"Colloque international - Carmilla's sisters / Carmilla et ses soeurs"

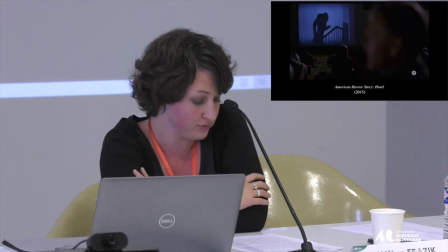(22:38)
La présence des images de Nosferatu au début d'American Horror Story Hotel,
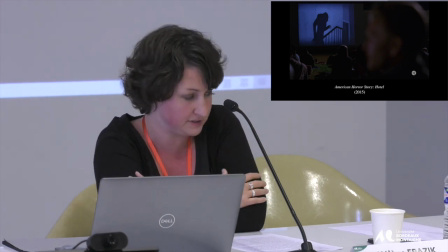(22:42)
tout en rappelant l'origine romantique de la comtesse et en anticipant sur sa dimension tragique, renvoie aussi la figure de la femme vampire à un cinéma ancien dont les images ne cessent de hanter le cinéma et les séries d'aujourd'hui.
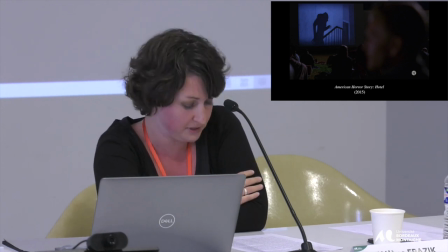(22:57)
Ces images de Nosferatu renvoient aussi, il me semble, la femme vampire à sa proximité avec l'image cinématographique elle-même. La vampire, elle aussi, est bien une ombre changeant de forme,
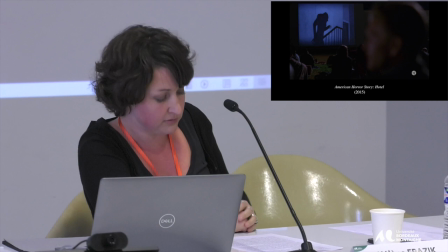(23:10)
constamment et traversant l'espace et le temps fantastique du cinéma.
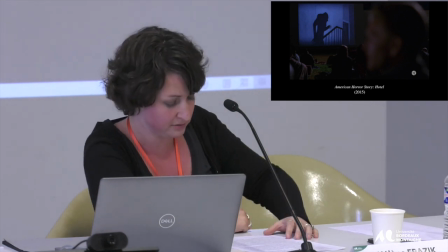(23:15)
Finalement, à travers son histoire, le cinéma, art fantastique par essence, qui use à foison des références littéraires et picturales,
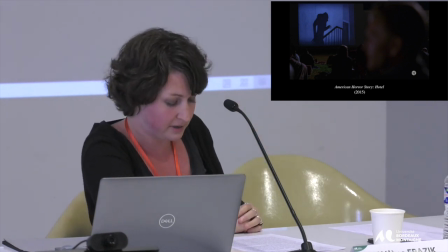(23:23)
cinématographiques et autres, cet art a permis de mettre en image les métamorphoses infinies de la femme vampire de Baudelaire.
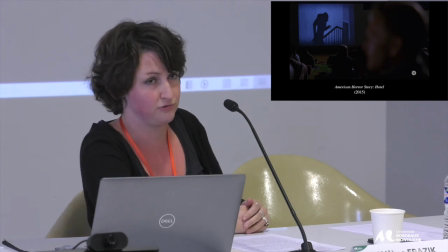(23:29)
Je vous remercie.